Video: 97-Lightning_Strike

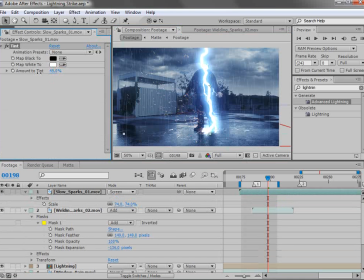(28:49)
We're going to go ahead, add a tint effect to this so they're not as bright, and we'll scale the element down.
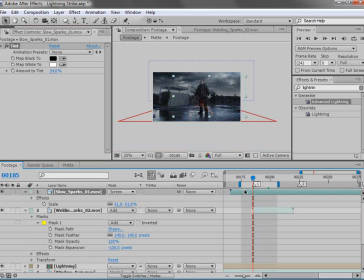(28:56)
And we want to time it so that they kind of shoot out just at the right moment.
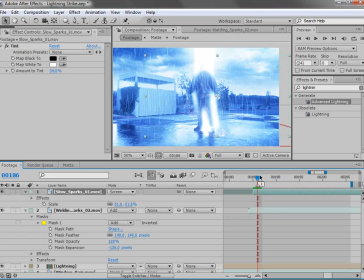(29:02)
So a little bit of editing going on here.
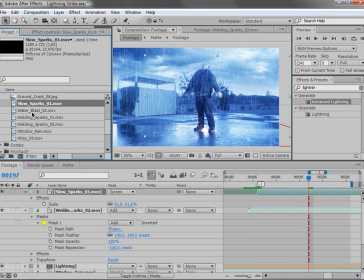(29:05)
The element comes on, the sparks are going everywhere, and it's supposed to look like a kind of a really crazy shot. Now we also have a firecracker element we're going to bring out, and we're going to scale this one down too.
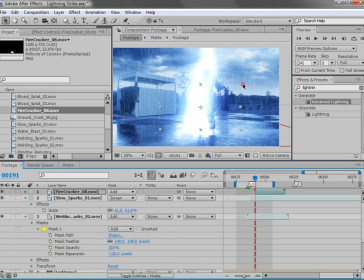(29:23)
And we'll set the transfer mode to add as well. And we're going to rotate it a bit here, move it over,
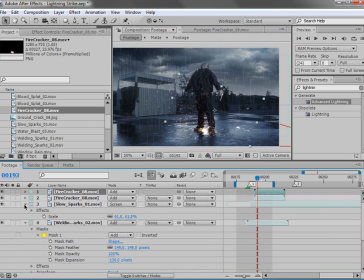(29:34)
and then we can just start duplicating the elements here. Another thing I like to do is color code a like element. So our 2 firecrackers here, let's change the color to green,
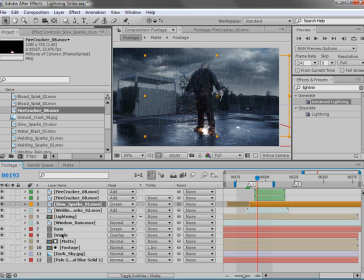(29:46)
and then the slow sparks, we can make those orange, and the welding sparks, we could make those red. And that helps so that you know what elements are where, and then you can duplicate, this element, and, you can move them around.
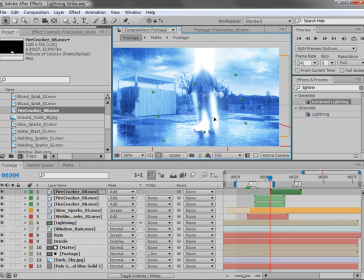(30:02)
You can flip them so that they don't look like the same element every time.
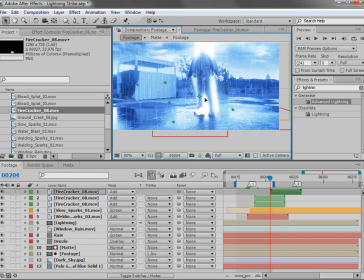(30:07)
Obviously, there's a ton of different elements to choose from, but it's always nice to randomize them as you work. We can add those welding sparks, move these over. And our slow sparks, we'll make another copy and we'll slide that over.
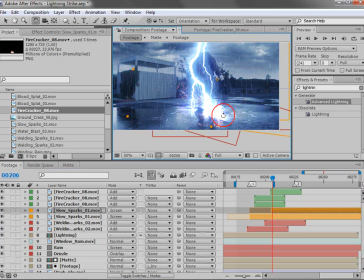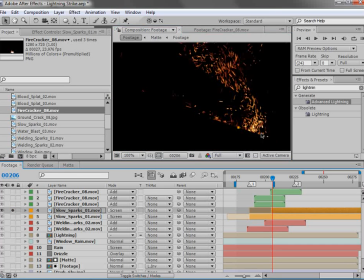(30:31)
And anytime you have, like a sharp edge, just add a quick mask.
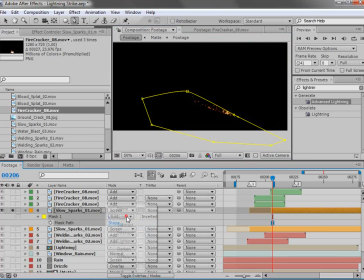(30:41)
Hit M, set it to subtract, and then feather it out. And by feathering it, you just, you lose that hard edge, and then you lose it in the composite.
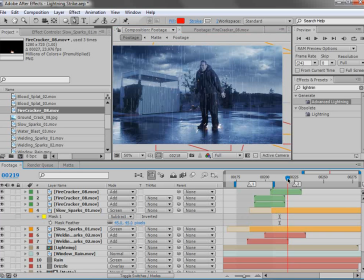(30:51)
And just one of the, tips of blending these elements together is, using masks and different tricks like that.
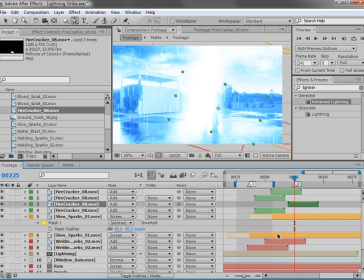(30:59)
So we can, duplicate a few more of these elements, and, again, we want to kind of randomize it so that it looks like, all sorts of stuff is going on here in this lightning blast.
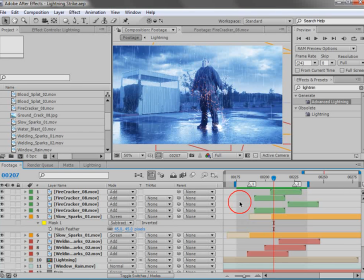(31:12)
Poor Sam, he just gets himself in these tough situations. You think he'd know better by now, but, apparently not. Okay, let's go ahead and organize our scene a little bit.
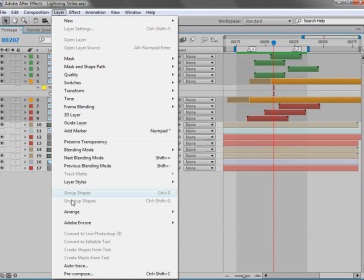(31:24)
So we've got our firecrackers and our stock footage here. Let's go ahead and pre-compose those, and we'll call those, sparks.
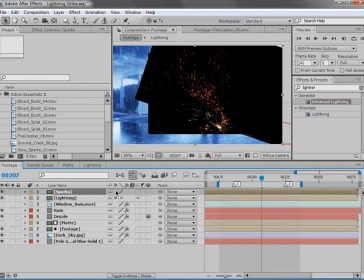(31:33)
And we'll hit OK. And remember to turn on the collapse transformation switch so that everything looks the same.
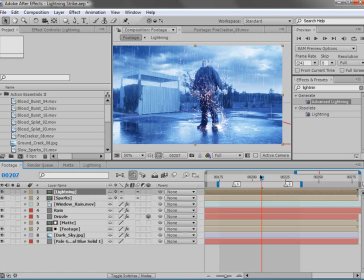(31:41)
And also, I think I want to put the lightning above the sparks, and that way they'll get a little bit brighter there when the glows get turned on and things.
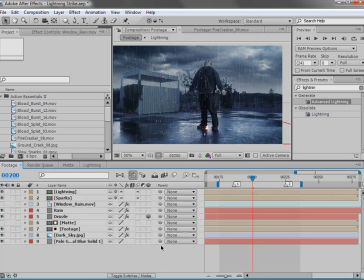(31:49)
So that'll be nice. Now I also want to organize our other layers. So since we're breaking everything up into its own category, let's take the rain and the drizzle and pre-compose that.
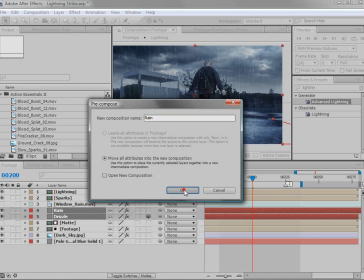(32:00)
So we'll hit pre-compose, call this rain, and we'll hit OK. Turn on the collapse transformation.
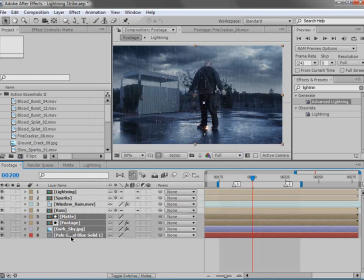(32:07)
We're also going to take our footage, our matte, our footage, and our sky, and we'll pre-compose that, and that'll be our background.
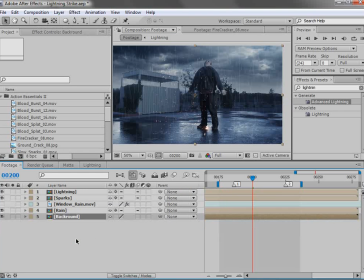(32:16)
And we'll hit OK. So now everything is just a little bit more organized. It looks exactly the same, but it's easier to see what's going on. Okay, so we've built our lightning strike.
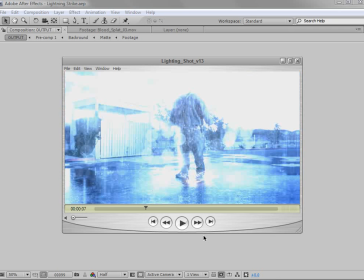(32:28)
And in the next tutorial, we're going to be taking a look at actually making Sam explode from all of this extra energy.
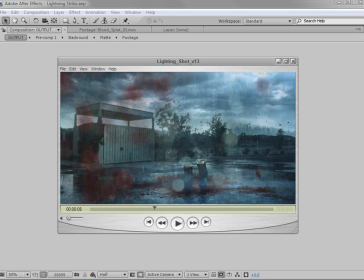(32:38)
So tune in for that tutorial. Hope you guys enjoyed it. My name is Andrew Kramer, and we'll see you next time.